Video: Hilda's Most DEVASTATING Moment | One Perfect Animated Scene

Like Tildy is so old that she's over everything. That she, you know, she's seen it all.
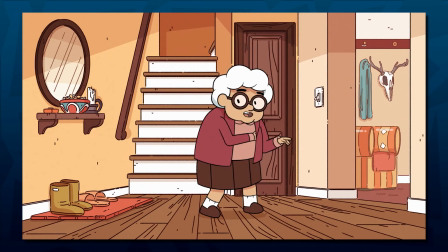11:37 She's had this crazy, awesome life. So it's kind of all old hat to her. So she doesn't really care about the drama.
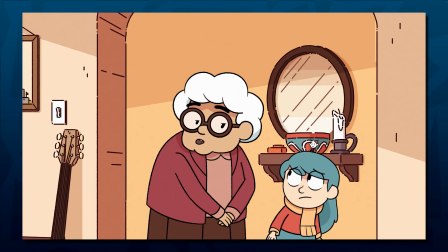11:43 So when you give her that sort of like wry perspective, it gives her character like a dimension that I feel allowed us to give her some meat.
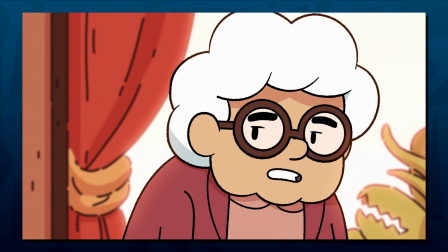11:51 Obviously, she has a lot of experience. She's very wise, very old, but she's not decrepit and boring.
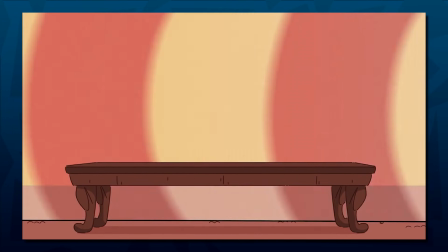11:58 Tilda and Peter sacrificing themselves to save Hilda represents the ultimate consequence, an ending of two lives to save two others.
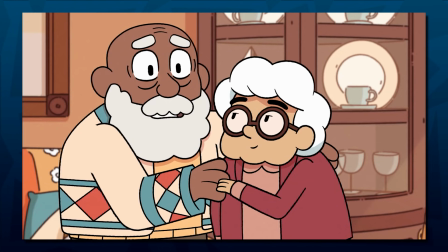12:06 That sort of wisdom and understanding from Austin, Feld, and Tilde when faced with sort of the end of their love is that,
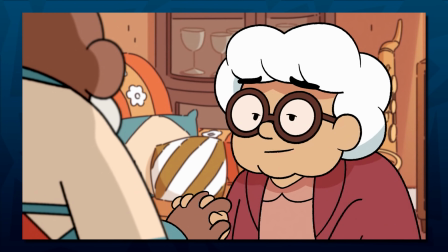12:14 no, it happened for us and that no matter what happens, it can be completely erased. It still happened and it's still real. And I think it's just sort of a wonderful way to explore coming to the end of something.
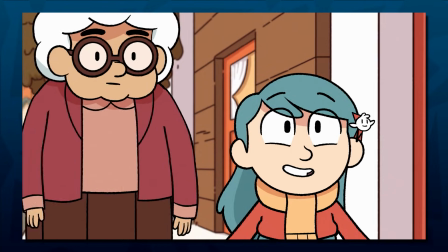12:31 In the restored timeline, Peter seems to be much happier, and all of that is captured in this scene, finally giving Hilda the perspective to reconcile with her mom. The second thing is the music. Hilda's musical score is always incredible, and you have Ryan Carlson to thank for that in season two and most of season one.
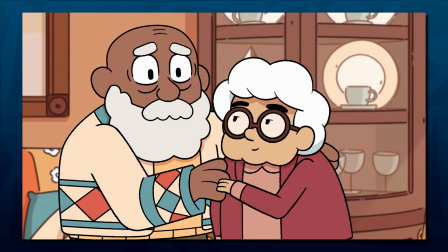12:47 The music in this scene highlights Tilda and Peter's sacrifice brilliantly, and gives the entire scene a sense of weight and despair,
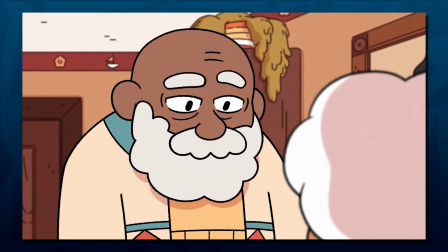12:54 but also hope and acceptance of the life of Peter and Tilda live together being real. It truly is incredible, so just listen to a bit of it.
We know, but not like this.
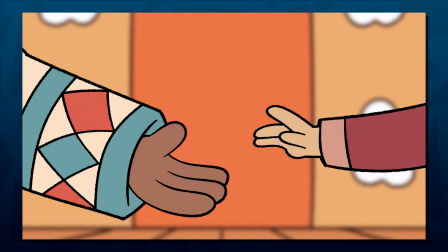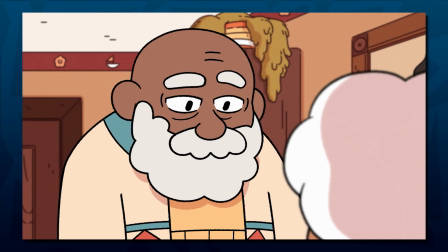13:11 I'm glad we shared a life together, even if it's to be erased.
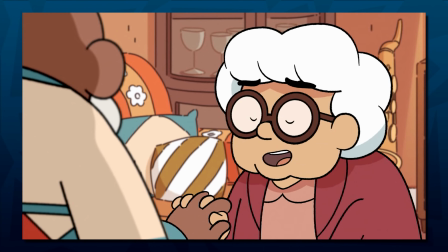13:18 We lift it. That can't be erased. That's...
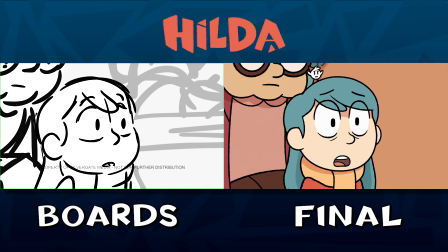13:25 The third thing that makes this scene perfect is the boarding. Gosh, every expression is so beautifully captured, from the despair on Hilda's face as she processes what's about to happen,
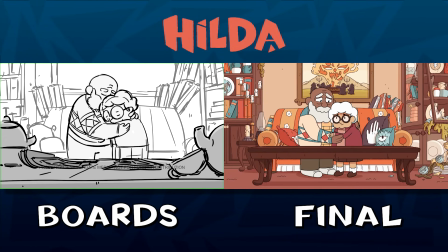13:34 to Tilda protecting Hilda from the time worm, to Peter and Tilda hugging, completely accepting of both their life and their death as the worm mercilessly removes them from existence.
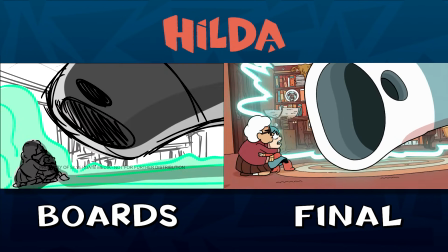13:43 This scene has so much power, so much weight, and that's all brought out through how the storyboards are translated. A lot of times on Hilda what we do is is emphasize the character's
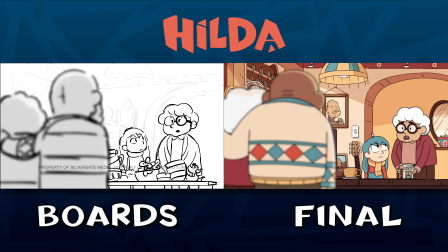13:54 experience of something and not necessarily show an objective point of
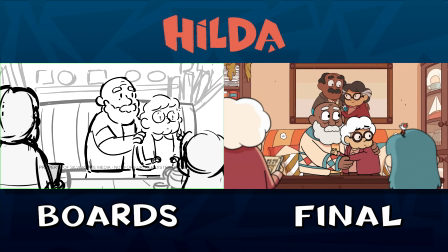14:00 view that the audience could have what's more important is how does the character process what they're seeing that's what's important that's what makes it either brutal like like that
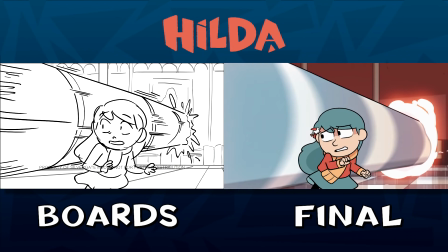14:11 moment or or beautiful like the moment when the time worm is opening all those holes and you can see the mirages
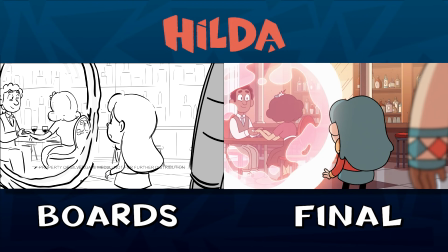14:19 through the time portals that if you removed the point of view from the narrative of hilda and Austin
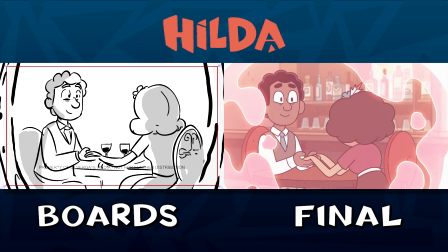14:26 Feld Prime experiencing those moments and sort of the melancholy and sadness that goes
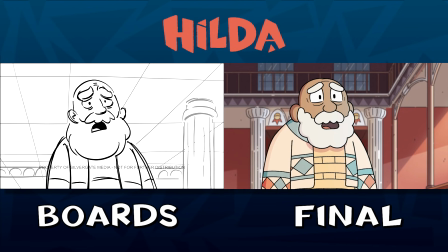14:33 along with it, that you wouldn't have the emotional weight of it. And so visually, when you're blocking it, you've got to emphasize those things.
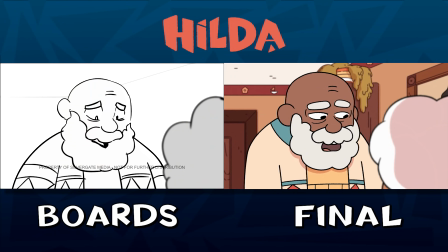14:41 That's what you're trying to convey to the audience to linger on the things that matter,
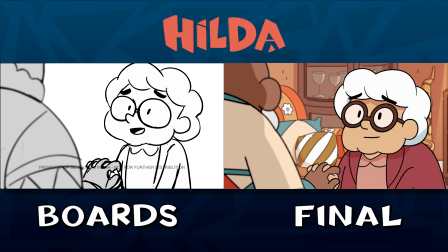14:46 which are Tilly and Austin Feld embracing the swift brutalness of the time worm entering an exiting frame with absolutely no,
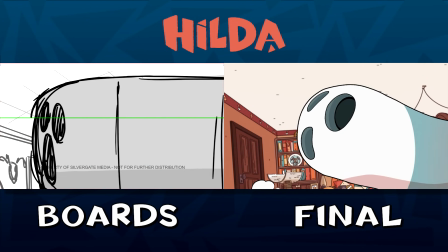14:57 it's just a force of nature again. It's like a, it's a thing that just happens.
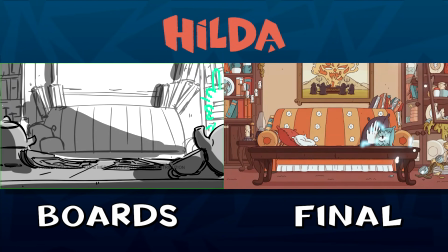15:00 It wipes by and it takes them out and it's fast and merciless and then going straight on to Hilda's face. So what can we take away from this as creatives looking to work on our own projects? Well, the number one thing is to find creative ways to tie your concepts together.
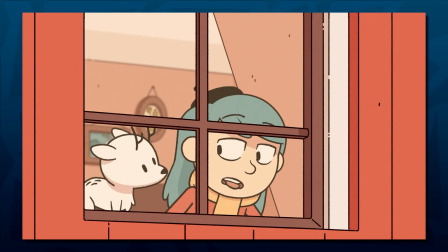15:19 As a resolution to Hilda being grounded, there are a number of ways this adventure could have gone.
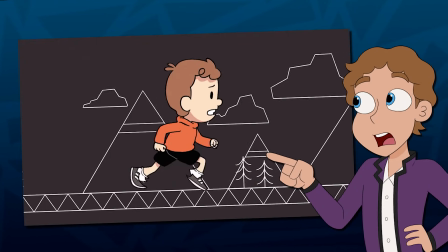15:23 But instead of something focusing on the show's core cast, the episode takes a step back and gives us a love story.
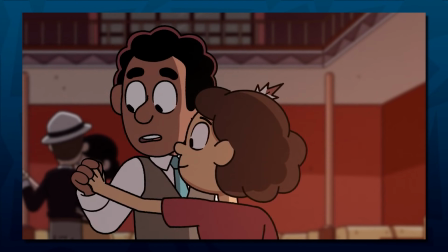15:29 Rather unexplored territory for Hilda, between two characters who we've barely gotten to know so far.
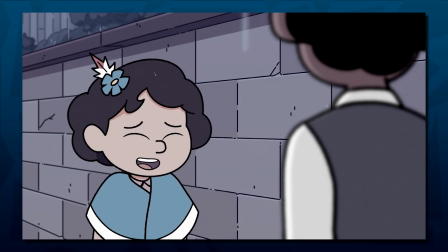15:35 We wanted to just really play with the idea of doing a romance, because that's something that we don't really get to touch on too much in the show, just because of the style and subject matter that we're dealing with. just never feels like it really fits and so so we knew like okay
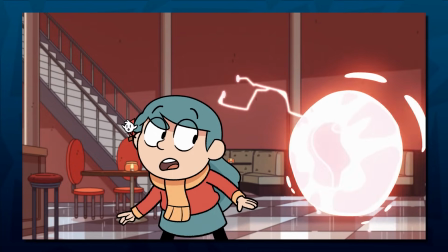15:52 we want to make a romance and then also like a sci-fi bonkers adventure
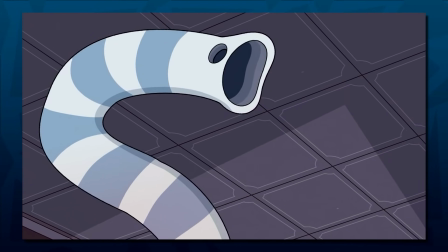15:57 because i think that's such a wonderful contrast in in terms of like the tone of the episode where you have these very soft
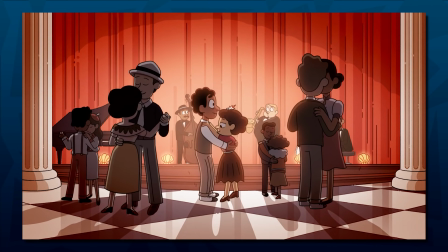16:06 tender parts of the episode that are that are really paced out and deliberate and then
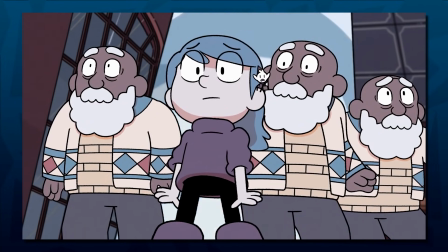16:11 you have these manic high energy intense tense moments
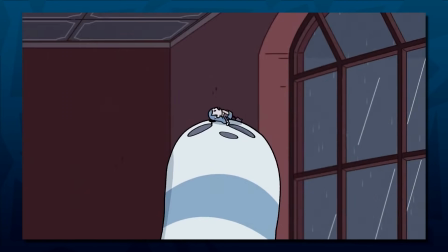16:16 like the emergence of the time worm and the chase through time and all these kinds of things. And you sort of can create such like a wonderful experience by pairing those contrasts together.
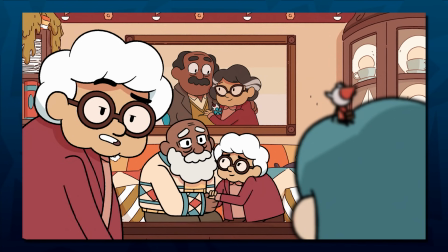16:28 In doing this, we get an awesome character study not only of Hilda, but of two characters in the world that we get to know better, Tilde and Peter.
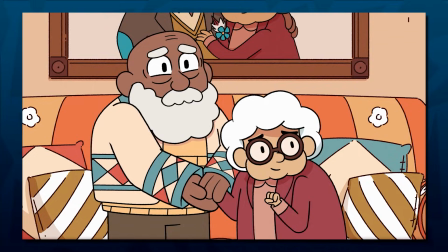16:36 And how we see them after this episode will never really be the same. So find ways to thematically tie unexpected characters and ideas together. You'd never know what you'll find. And I think that was sort of the big thing we were trying to explore with Hilda is like at the end of the episode,
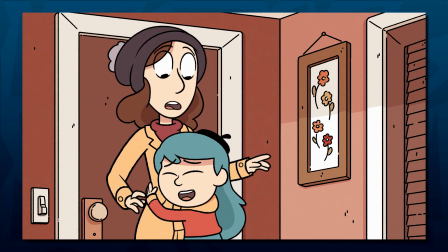16:52 having her be able to move forward from this moment of being in trouble with her mom
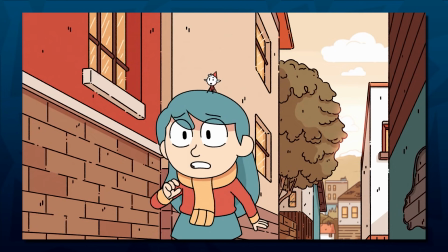16:57 to see sort of the context of what was happening and to not let it make her more angry and more bitter about the situation.
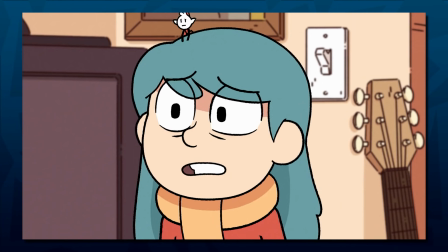17:09 Using Ostenfeld and Tilde's story as sort of the backdrop for Hilda
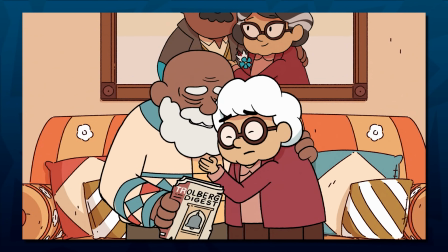17:15 to learn and process those things was just a really fun exercise.
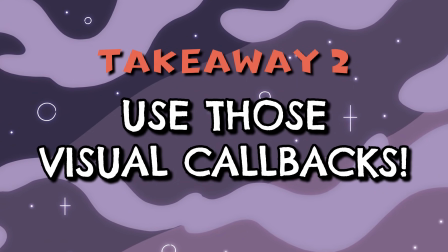17:22 The second thing is to use those visual callbacks.
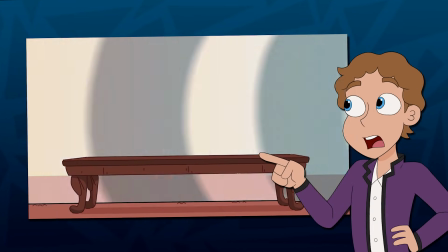17:24 Calling back to the Timeworm's destruction from earlier in the episode makes this shot even more devastating, as we've seen the Timeworm take Mr. Ostenfeld exactly like this before.
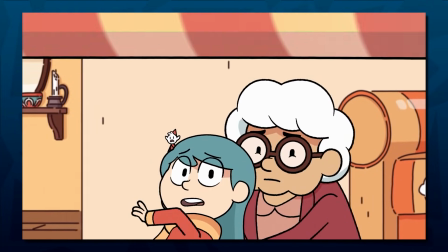17:33 It's an unstoppable force, and the callback allows us to focus on the tragedy of the loss of this entire shared life as they hug and accept it, rather than the nature of the worm itself.
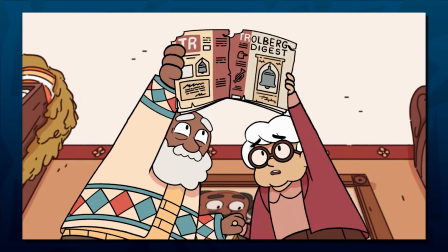17:43 It's just about the character's experience in the scene, and that's sort of the signature that I try to put on the show,
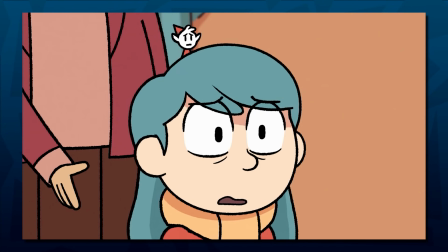17:52 is managing the narrative point of view in a way that reinforces the audience's experience so they can relate with with what the characters are feeling and thinking.
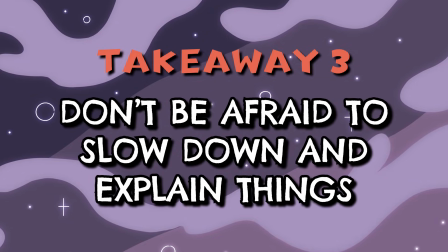18:03 The third thing is to not be afraid to slow down and explain things to the audience. Tilda being ultimately responsible for everything is unexpected and quite the twist given that it's revealed at the end of the episode.
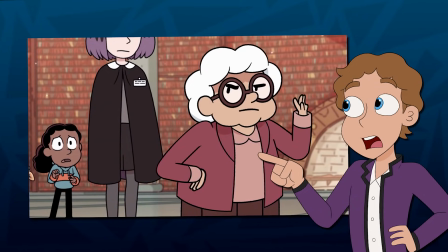18:14 And Tilda isn't a character we often see in the show.
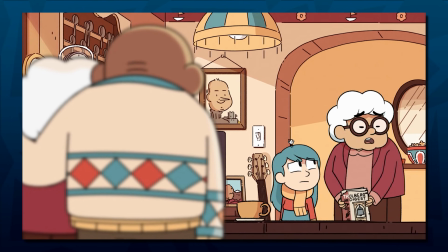18:17 Fully explaining the stakes is much better than rushing through an emotional moment and we get the chance to see how each of the four characters in this scene processes the same revelation.
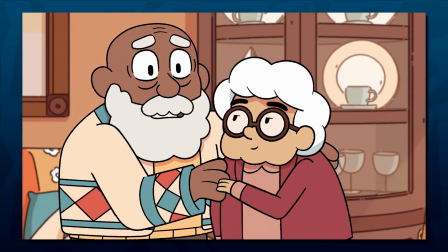18:26 Disbelief and horror, regret, and acceptance. And it's all just a simple conversation. There's a lot of ideas. There's a lot of things we can explore. There's a lot of different things we can do like in any episode.
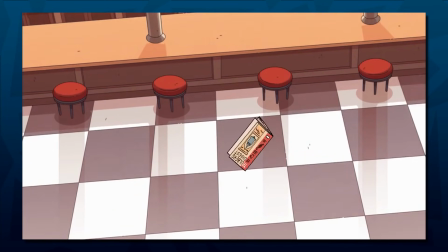18:38 But having that core theme, always running through, always informing what decisions we make from every aspect of the show,
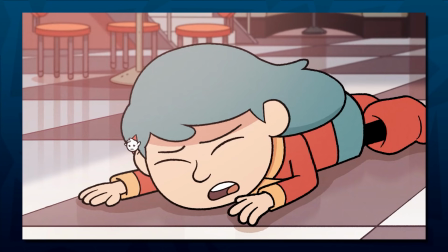18:47 every single choice in every department, you want it to come from that, like, are we supporting that core theme,
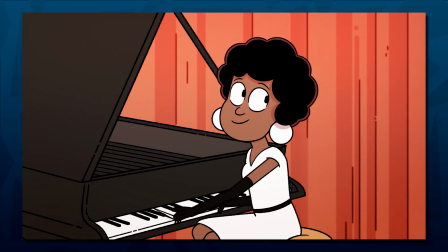18:53 whether it be like and mood, music, color, animation timing, acting, all that stuff.